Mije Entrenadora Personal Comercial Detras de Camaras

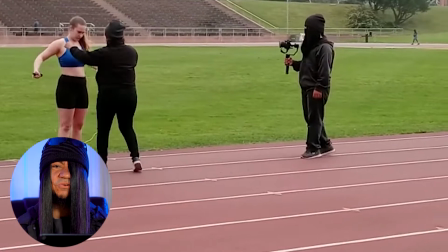[7:25]
algo muy importante es de que por ejemplo cuando estás trabajando a una mujer entonces es importante que lleves a
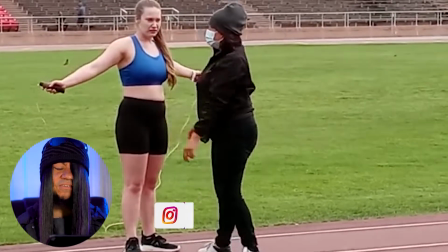[7:32]
otra mujer que te ayude en diferentes cosas como por ejemplo que esté pendiente de si se le sale el vacío está mal acomodado,
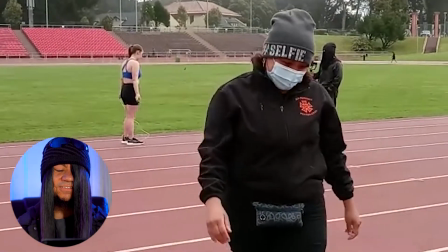[7:40]
que si de alguna forma se le mira la tanga o algo que no esté bien acomodado, su pelo,
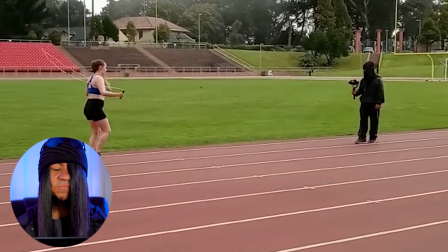[7:49]
entonces para eso te sirve que te esté ayudando otra mujer para que ella pueda al tener ese
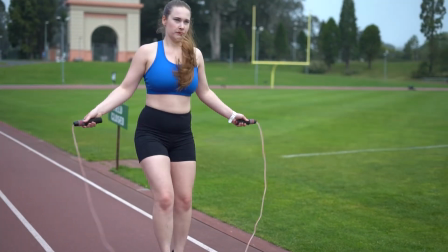[7:54]
contacto físico que no sea de un hombre a una mujer porque a veces se puede malinterpretar,
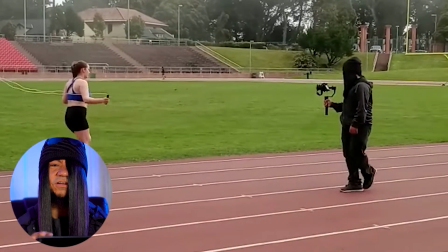[7:59]
entonces es mejor cuidar eso y tener una mujer que sea la que tenga el contacto
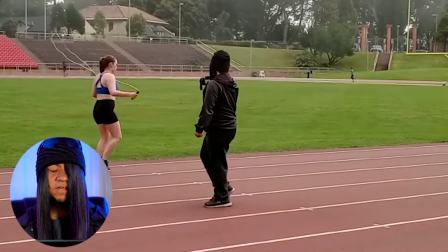[8:04]
con otra mujer entonces en este caso pues nadie era la directora y entonces ella
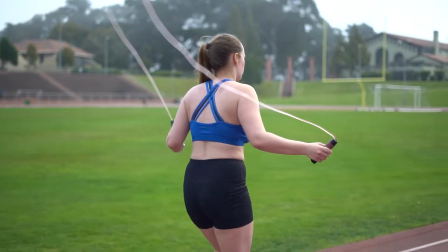[8:09]
se encarga y es muy buenas fijándose en detalles para que
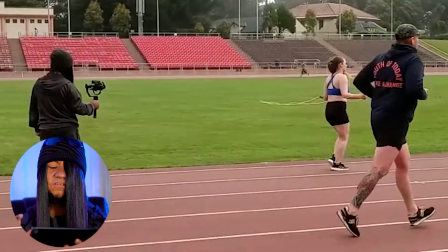[8:13]
todo vaya exactamente como debe de ser y que muy bonito en el siguiente clip lo que hicimos es grabarla cuando está usando la ruedita esa una como llanta
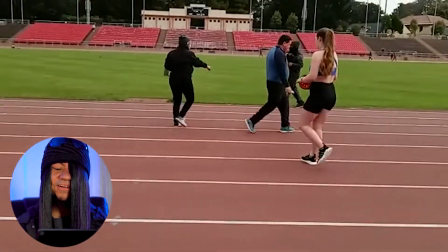[8:26]
verdad entonces eso es bastante efectivo para para el abdomen yo ya lo sé una vez no en esta ocasión,
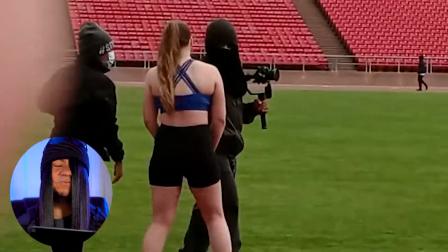[8:33]
pero sí en otra ocasión y wow, o sea, sí se siente, sí se siente.
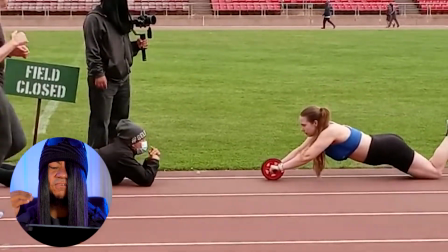[8:38]
Entonces, la idea fue de Nadia de que se grabara desde el nivel del suelo, ¿verdad?
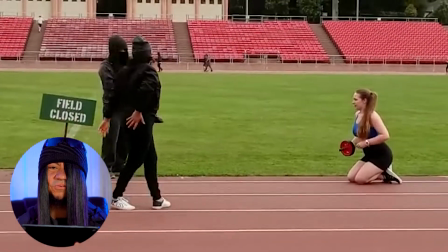[8:45]
Entonces, hay que, a veces toca ensuciarse en el trabajo, pero bueno, vale la pena porque el resultado de lo que haces queda hermoso.
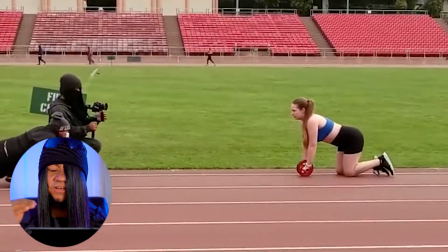[8:53]
Entonces, sí, pues me tocó tirarme al suelo, grabarla bastante cerca.
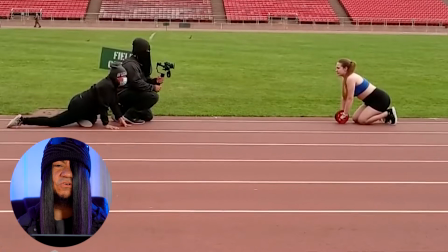[9:00]
Quise enfocarme mucho en lo que fue su cara, en lo que fue sus ojos porque tiene unos ojos bonitos, ojos azules.
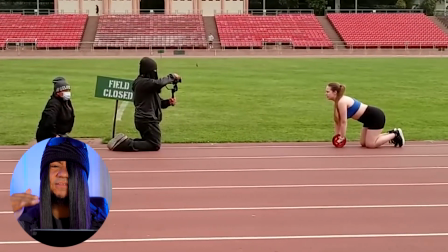[9:10]
Entonces, para que hubiera una mirada así penetrante hacia la persona que está viendo el video.
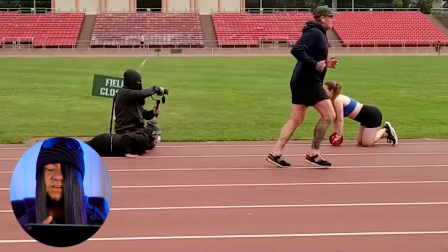[9:16]
Entonces, lo hice de diferentes ángulos para ver de qué
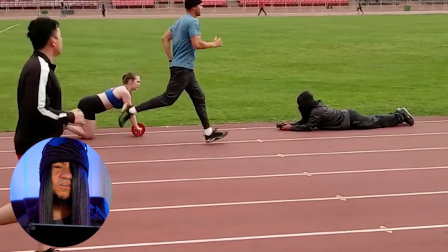[9:21]
lugar iba a pegar mejor el sol o la claridad,
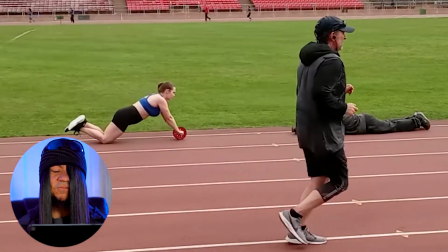[9:26]
la luz que estuviera bien iluminada en su cara.
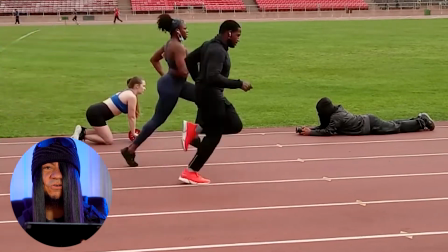[9:29]
Entonces ese día el clima estuvo muy locochón porque había demasiado frío y bueno,
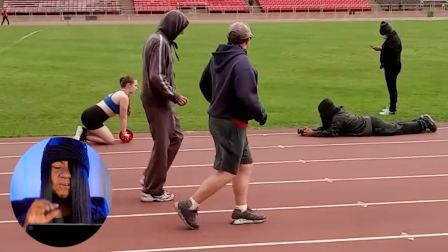[9:36]
por lo menos Miji andaba con muy poca ropa,
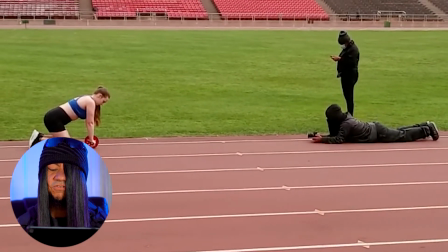[9:40]
pero como estaba haciendo ejercicios, pues supongo que no tenía frío. pero nosotros todos o sea
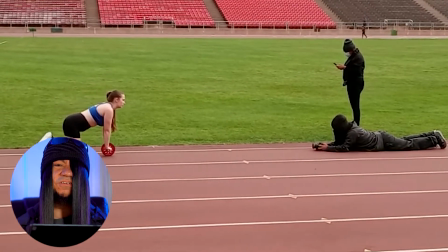[9:47]
andamos con un frío de repente y yo ya después entré en calor porque de estarse
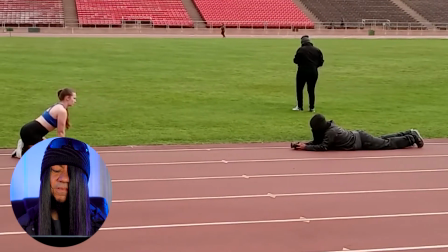[9:53]
moviendo uno pues va entrando en calor pero si este estuvo estuvo muy bien o sea estuvo muy
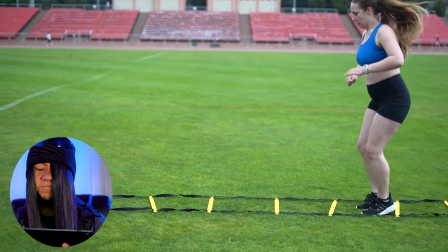[10:01]
muy interesante vamos ahora con el siguiente clip y en el siguiente lo que hicimos es una mezcla de dos
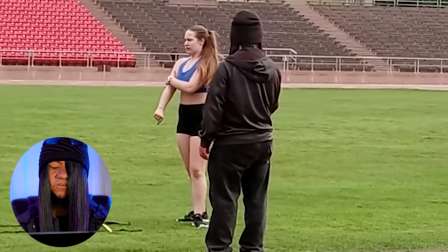[10:08]
tomas para cuando ella estaba haciendo los ejercicios en esa como escalera o algo así,
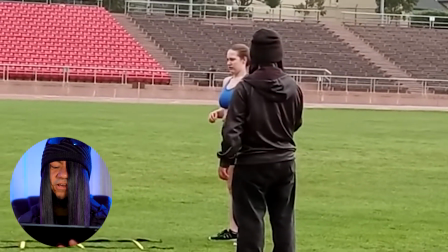[10:15]
¿verdad? Entonces, tenés su nombre, ¿verdad? Pero, bueno, ella sabrá. Y algunos de ustedes que lo han usado también sabrán.
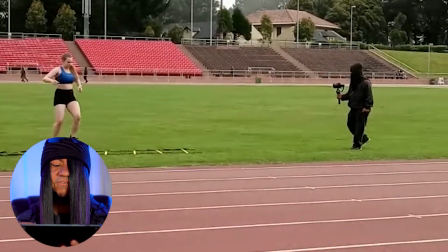[10:21]
Entonces, lo que hice fue es grabarla de dos ángulos, ¿verdad?
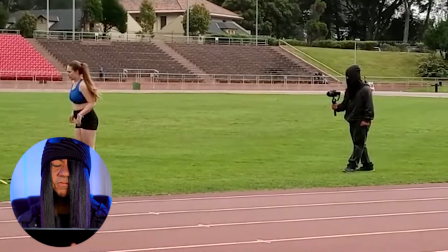[10:26]
Uno que era enfrente o atrás de ella, ¿verdad?
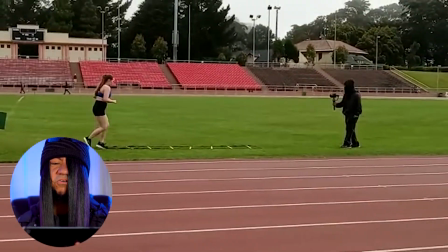[10:31]
Depende de la dirección de que ella fuera. Y la otra era desde un lado de ella.
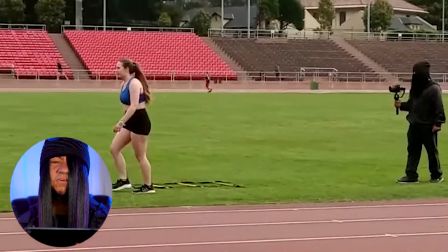[10:37]
Entonces, para que luego ya poder mezclar esas dos tomas Y se viera como que se estaba grabando con dos cámaras Entonces como estaba grabando solo
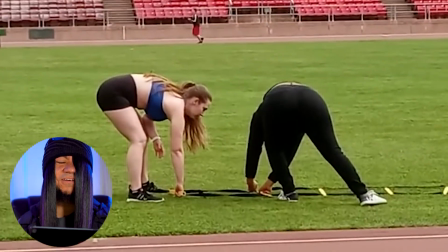[10:45]
con una cámara Entonces le tocaba estarlo repitiendo a ella Así que la hicimos trabajar bastante La hicimos sudar bastante